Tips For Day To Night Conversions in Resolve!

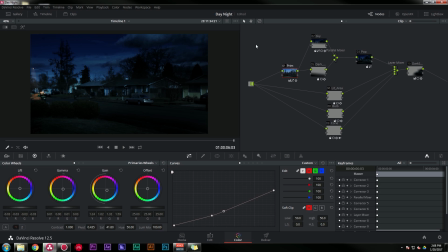Hello friendships. My name is Casey Ferris. Thanks for checking out another one of my videos. Today we are talking about changing a shot from a day shot to a night shot. There's quite a few tricks that Resolve gives us to be able to do something like that.
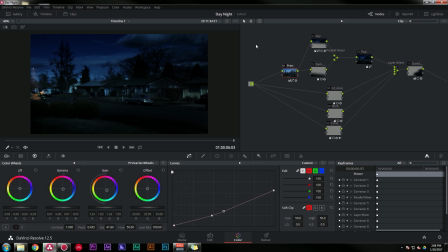This is something that's traditionally done in a compositing program, but you can definitely pull this off in Resolve. So I have a shot here that I have looking halfway decent. This was, of course, shot during the day, and with a few different tricks that we'll go over, it's looking like that blue tinted movie night look.
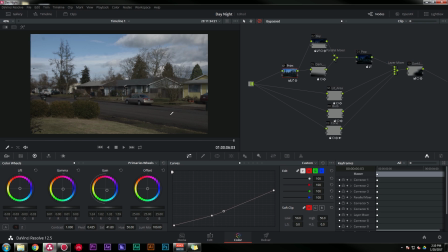So here's what we started out with. This again is shot in the middle of the day. I believe the sun is behind a cloud right now. It generally works better if you have some kind of overcast sky, if you don't have direct sunlight, because direct sunlight shots look very strange when they're turned blue and darkened down.
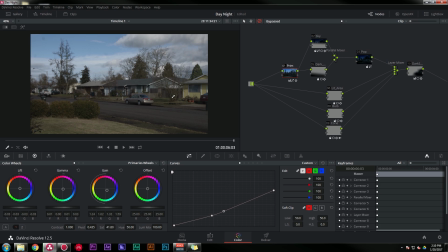So if you're planning on shooting something to convert to a nighttime shot, try and shoot it on an overcast day, or at least when the sun is behind a cloud. And I guess you could just scramble the whole day trying to do that.
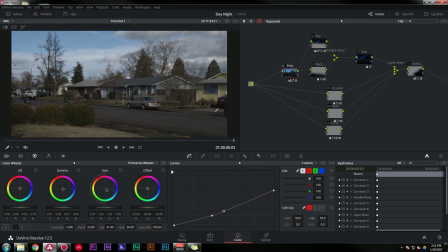I wouldn't recommend doing that. Anyway, I'll walk you through my nodes and what I'm doing to maybe give you some good ideas for something for your shot. You think that might be fun? That might be good. Yeah? Okay. So the very first node is a primary correction.
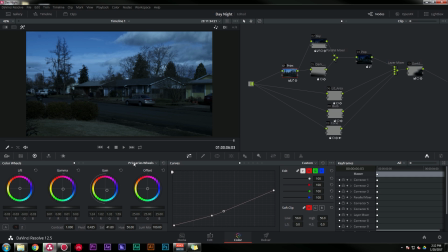All I'm doing is just darkening things down with a curve and turning them a little bit blue. This is just to give us a good starting point for this whole dark blue look. From there, I have two parallel nodes, and what we're doing is just darkening the sky with a dark curve
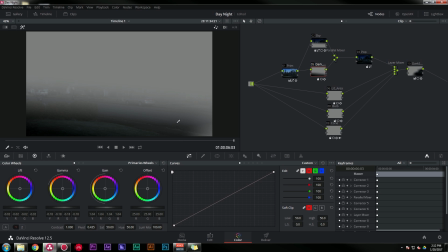and darkening the foreground a little bit with the dark curve. And then we pretty much have this look going in between.
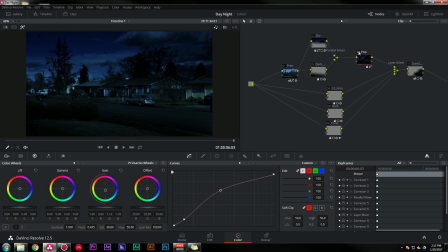Our next node just gives us a little bit of pop in the highlights, just to give it kind of that moonlight feel.
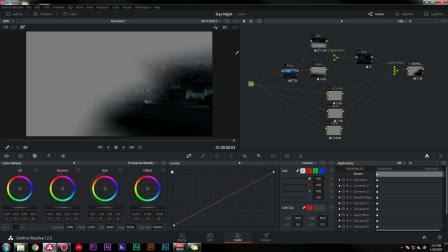And at the end of our nodes, we also have an area here that's darkened down just to give a little bit of variance in the lighting throughout the shot.
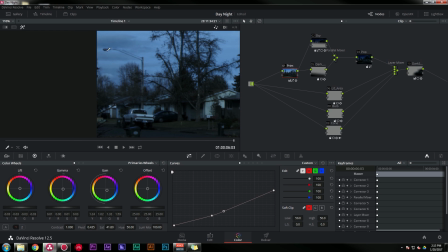I also thought I'd get a little bit tricky, and I wanted to take this street lamp that's off and make it look like it's shining a light down here on the street.
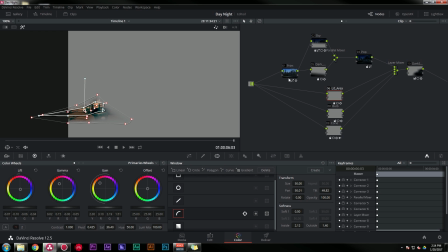So what I did is made a layer bypassing all of my other corrections and just taking my input image,
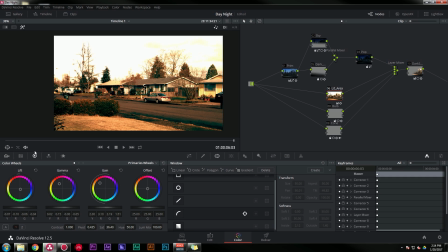and I did some pretty heavy warming corrections and brightened it up quite a bit,
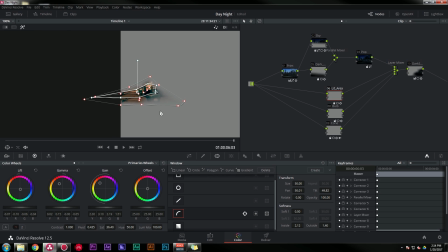and then limited all that with a power curve window. And so that's just giving a little bit of illumination to this little area. I did a similar thing with the bulb.
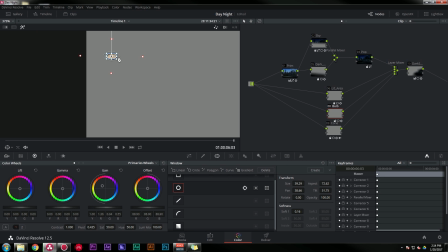I made everything super bright and just drew a circle window over this part of the street lamp.
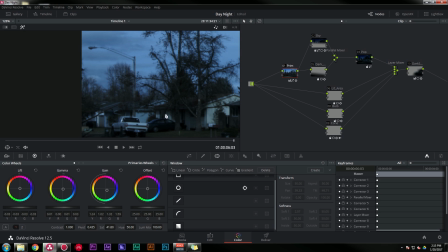To make a little cone of light, because everybody likes that on a foggy night,
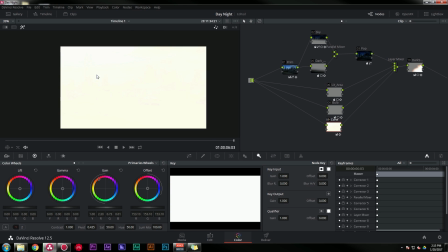I made another layer and pretty much just brightened the crap out of everything.
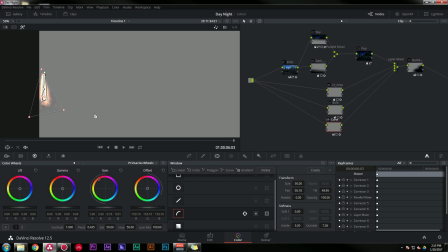So it's just a white screen, and then drew a power curve triangle and made it really soft and put that where it was supposed to be.
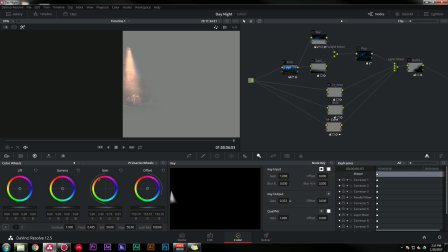And then went to my key tab and turned down the gain to be very, very low. So it's 0.048 or so.
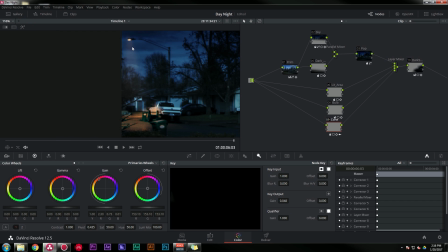And you can barely see it when it's soloed, but when you put everything together, it shows up as a pretty soft cone of light. We have the illuminated area down here and the bright light bulb. I could definitely do a little bit more work and make this look a little bit more realistic, but you get the idea.
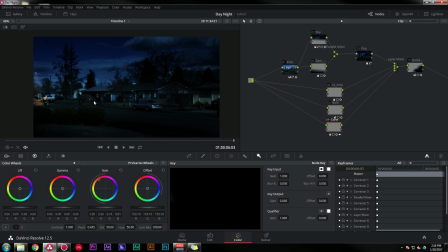So it's pretty much a combination of darkening things, making things a little bit more blue, splitting up the sky, and splitting up things that are maybe too bright or too dark, and limiting your corrections with windows, and adjusting the things that are maybe too bright for the shot that need to be darker all by themselves.
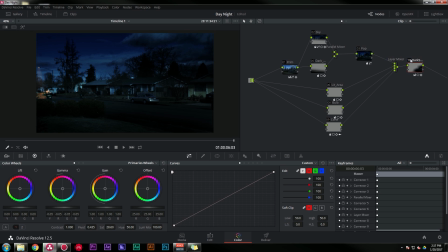So all of that comes together to make the shot work. And without these pieces that are darkened, you see the effect isn't really the same. So that's kind of the key to making it really work, is just darkening certain parts of the image to kind of sell that effect a little more.
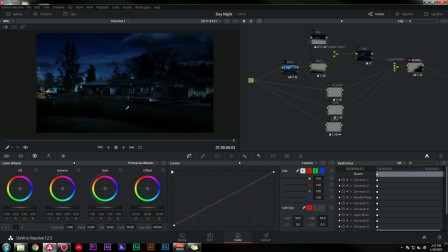And the cool thing is, because I did all of these with windows, I can track each of these windows to go along with the shot, because this is a handheld shot, and you see everything moves along with the shot just fine.